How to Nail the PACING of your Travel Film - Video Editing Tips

Pacing is one of the most important things to get right for your edit, but it's also a little tricky because there's no formula I can give you, and pacing really varies from project to project.
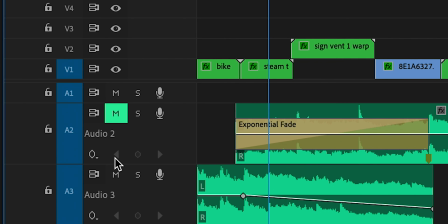So what I'm gonna do in this video is just share with you a bunch of techniques that I've picked up over the years and that I use in every single one of the videos I edit.
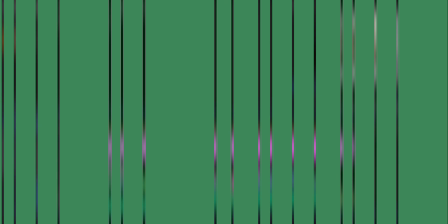We're gonna be talking about where to place your individual cuts down to the frame that you cut on, but also looking at the broader structure of your video, the length of different sequences within your video to have a natural flow that keeps your viewer interested throughout the entire thing and feels very natural. Before we jump into that, one of the biggest misconceptions about pacing is that it's basically just the speed of the cuts in your video, and it's not. While the speed at which you cut can impact your pacing, there's a lot more to it than that and a lot more subtleties to be aware of. Pacing is even important before you start cutting clips at all.
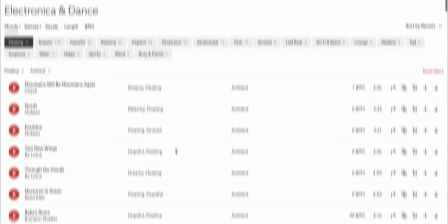For example, with music, it's super important to choose the right track to put behind your video so it fits with the mood and you can achieve the pace you're going for. So for the intro to this video, I chose to use two different tracks,
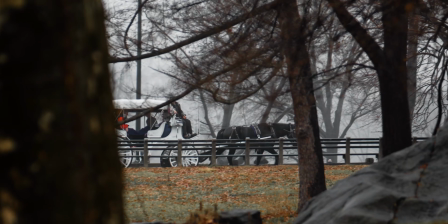one of which was very slow and classical in style to reflect that older, kind of distant from the city feeling in Central Park,
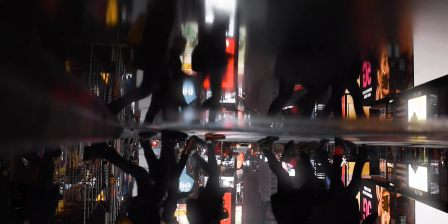and then I also chose a darker, moodier hip-hop track to go with that darker, more modern vibe in the second half of the edit. If I were to keep the entire edit the same but just swap those two tracks, it wouldn't work at all. It would just feel off.
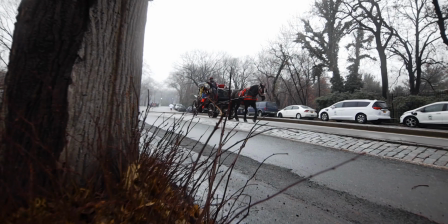So no matter how cool that track you found for your video is, make sure before you throw it on the timeline that it really fits with the pace and the mood of the video that you want to create. And once you've done that, we can get into actually cutting some clips up.
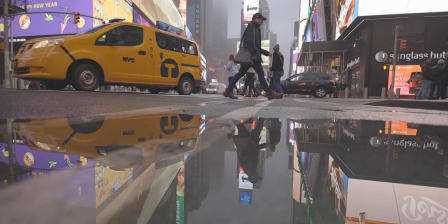One of the biggest pieces of advice that I can give you for cutting your clips is to not always cut directly on the beat of the music. This gets really monotonous after a while, and it'll also encourage you sometimes to not cut in the right place, because it's always best to cut in the spot in the clip that feels best for the edit, and that might not necessarily fall on the beat.
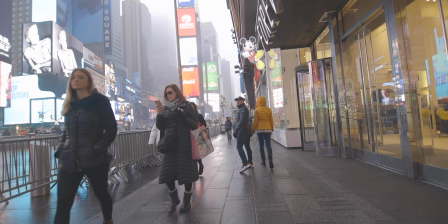If you cut too early, then you're cutting off action and making that first shot feel incomplete or interrupted by the next one.
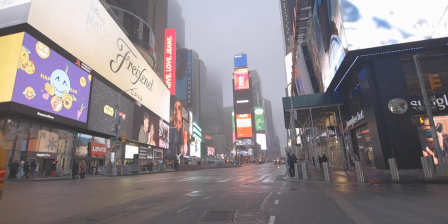And if you cut too late, you're leaving empty air after the action has already taken place. One good technique is to cut on motion or impact.
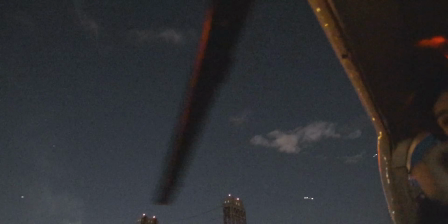So for example, with this shot of the helicopter blade rotating around, I chose to cut right after it swept past the camera and left the frame. This way, it's not like I'm interrupting that motion halfway through, but it's also not like I'm letting it happen and then leaving an extra half second afterwards. So that way, by cutting at just the right time, it feels like that big motion is kind of carrying us through to the next shot. If you're struggling to figure out where to place your cuts, one thing I'd recommend is actually watching your video without music or sound. And that might sound a little ridiculous, but I actually edited several sequences in the intro to this video without having any sound.
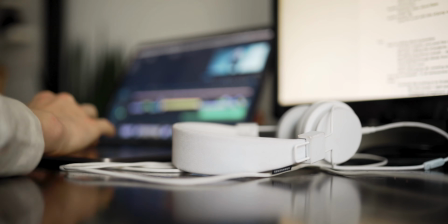I just took my headphones off and edited based entirely on what I was seeing. And this is a good way to prevent yourself from being distracted by the music and the sound and just focus on the flow of the visuals. Now, of course, sound is incredibly important. It's 50% of your video, but this is just a good exercise for not getting caught up in that monotonous beat of the music and really focusing on what feels right. Another thing to be aware of when you're cutting clips is to avoid an abrupt change in speed or energy.
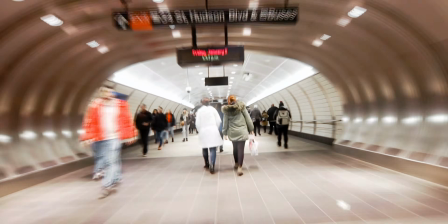For example, if you have a hyperlapse and then you place a static shot with no motion before or after that, it's gonna be a pretty abrupt cut between those two clips.
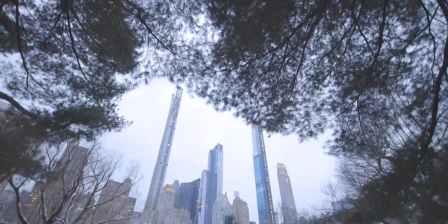Whereas if you put some other shots in between those two where you can kind of slow that motion down gradually, then you have a much smoother sequence. For example, there's a subway sequence in the intro to this video where I needed to get from a shot of the subway
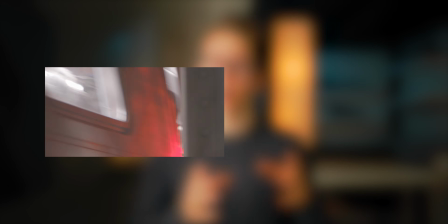moving past the camera at full speed to a shot where it's completely stopped and people are getting on.
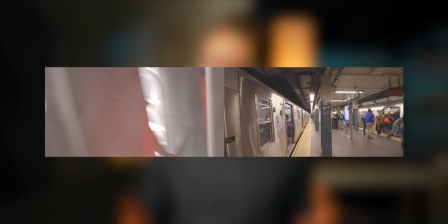So how do you do that? Well, I took a few different shots.